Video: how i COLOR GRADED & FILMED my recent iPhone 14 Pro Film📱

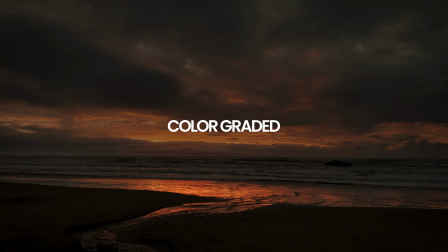0:00 Today I'm going to share with you how I filmed and color graded my recent iPhone 14 video, Love, Fear, You. And I'm also going to break down a few extra things like what fonts I used for the titles,
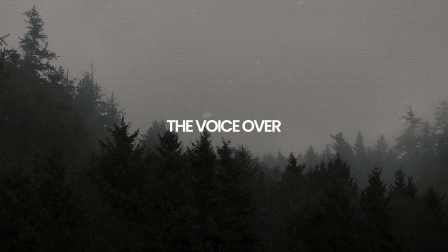0:10 a little bit more about the music, as well as how I got that vintagey sounding voiceover that you hear in the film.
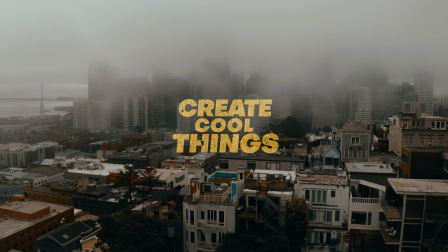0:19 Create cool things. Welcome back to the YouTube channel, friends. It's great to see you here.
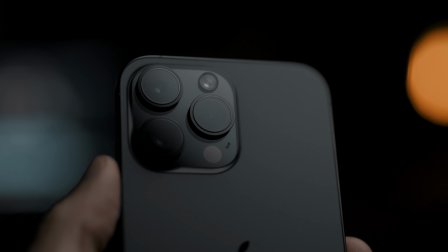0:24 I'm talking about iPhone videography, color grading stuff today. You might also see some of my videos floating around on your algorithm that talk about fitness stuff and photography stuff. It's all me. And I truly believe that all of these things are interconnected. The healthier you are, the better you feel, the more creative you're going to be. So if you've been along for the ride with all these different things and you continue to support me, that freaking means the world, and you're pretty freaking awesome. Well, with that being said, let's get into this video, starting with how the heck did I even film this film all on my phone. This is how I filmed like 90% of this film. I grabbed my iPhone, opened up the camera app, hit record.
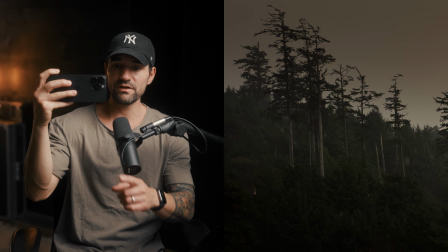1:05 Oh, that's a cool ocean wave. Oh, it's raining over there. Look at this little creek here. One of the biggest things you have to keep in mind here though is if you don't have any movement whatsoever in the frame, it's gonna look pretty boring. Additionally, before I filmed anything, I also knew I wanted some text overlay.
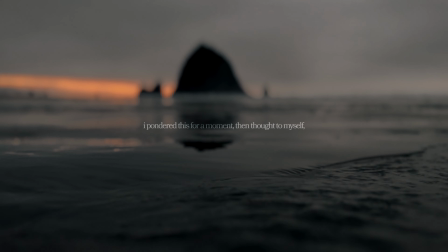1:20 So this is another reason why I didn't want a ton of movement in camera that might be a little bit too distracting for some of that text overlay.
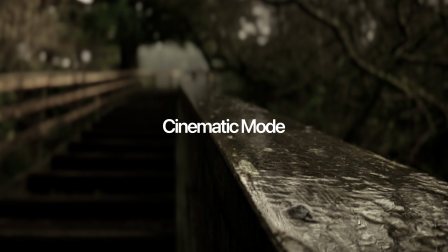1:27 Now, in terms of formats, I did use cinematic mode when I was trying to create a sense of depth.
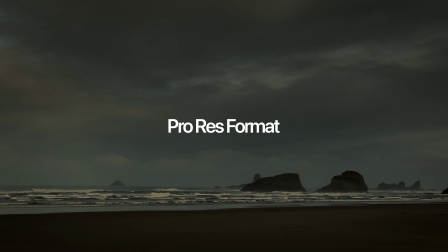1:32 For a lot of the wider shots that I got, I actually used the ProRes format, and I really wasn't looking to create a ton of depth with a lot of these shots.
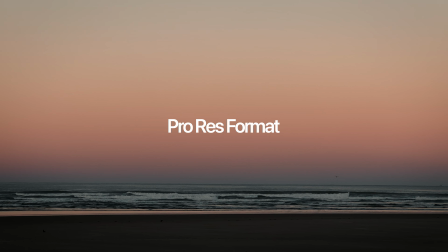1:39 I was just wanting these hero looking shots that really just made the landscape look nice and dreamy and aesthetic.
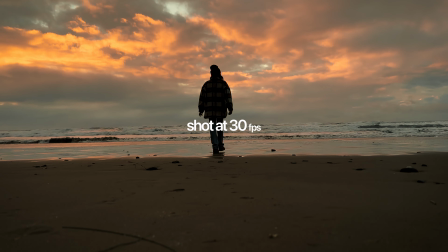1:45 Also, whether it was cinematic mode or ProRes, I like to shoot these films in 30 frames per second and then drop that footage into a
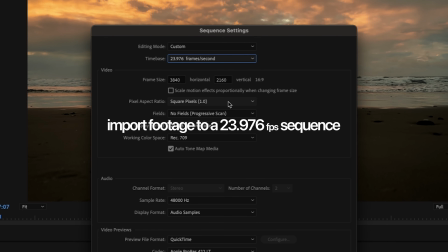1:54 23.976 frame rate sequence in Adobe Premiere, and then I'll slow that footage down to 80%,
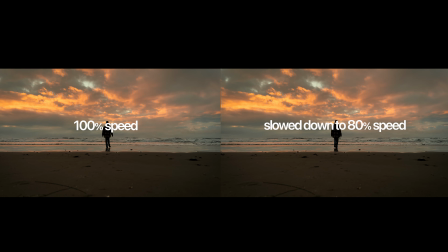2:00 giving it a little bit smoother of a look. Does that all make sense? One of the first things I do when I import all of my footage into Premiere is convert it over to the Rec 2020 color space,
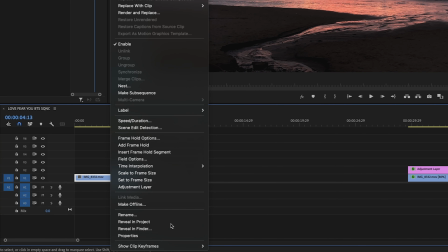2:13 as well as add my HDR conversion LUT. If you right click on this clip here, reveal in project, whatever iPhone clips that you have here, you can highlight all of them.
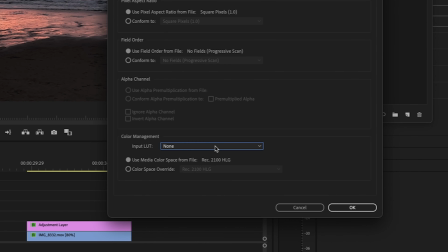2:22 You're going to want to right click that, hit modify, interpret footage, and then under input LUT, add that HDR conversion LUT and go to color space override.
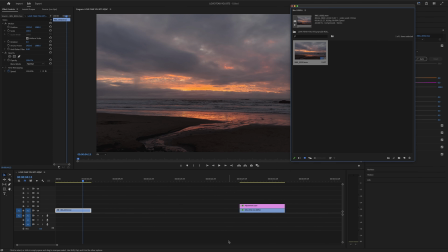2:29 And we're going to go to the Rec 2020 color space, hit OK. And at this point, I haven't color graded anything here. I'm just making it look how it should when I filmed it. So before I go to color grade any image, what I'm going to do is pull from one of my presets that I've already created and just try a few out, see which one that I like the best.
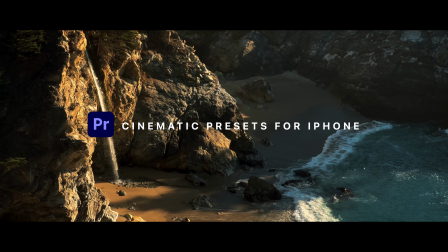2:46 That's all linked in the description. If you are interested in getting those, definitely check them out.
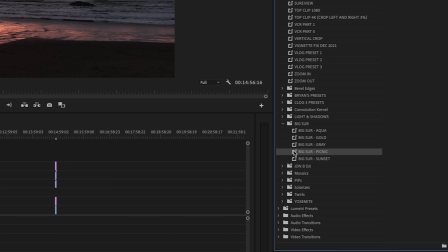2:50 So with this clip here, the first thing I did was add the picnic preset from my Big Sur preset pack.
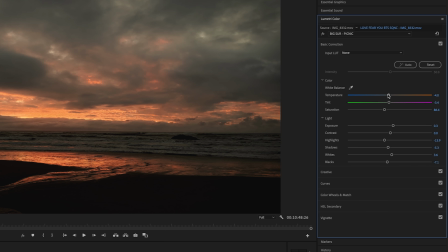2:56 Now, if we take a look here at my basic correction, we've actually cooled the temperature of this down, bumped up the exposure a little bit. There's no contrast on this image, and I've kept the highlights and shadows fairly close to where they were originally, bumped the whites and deepened the blacks a little bit here as well.
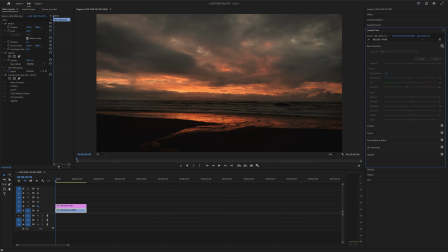3:11 Now, if I toggle off the basic correction here, you can see exactly what that's doing.
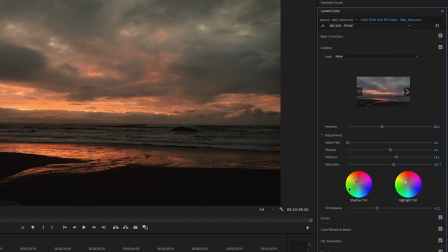3:15 Now, if we go over to the creative tab, you can see there's some warmth here that I've added in the shadows, and then also more warmth in the highlights. I've also bumped up the vibrance and saturation a little bit.
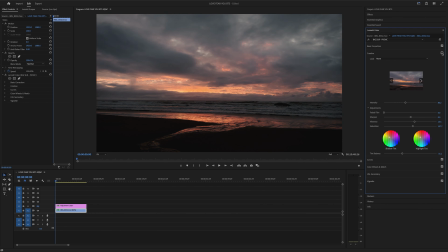3:25 Now, if I toggle on and off this creative section of Lumetri Color, you can see what these changes are doing to the color grade.
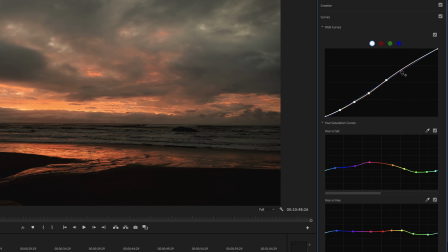3:32 Now let's go to curves here. I've also added more contrast here. If we take a look at the red tone curve, I've taken some of these reds and made them a little bit more magenta-ish. I've not done much with the green tone curve. And with the blue tone curve, I've just made some of these blue tones pop a little bit more.
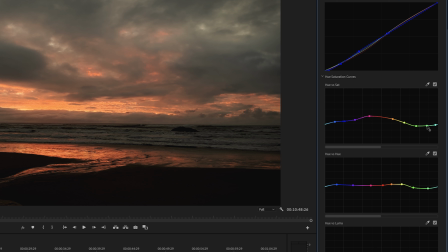3:48 With hue versus saturation, I'm desaturating some of these greens here as well as some of the blues. I'm keeping the oranges pretty saturated because that's where I'm getting most of the color out of the sunset. On hue versus hue, I'm making these yellows a little bit more on the orange side of things,
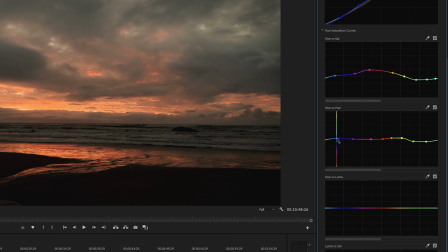4:04 as well as these aquas more on the blue side, and then some of these blues a little bit more on the aqua.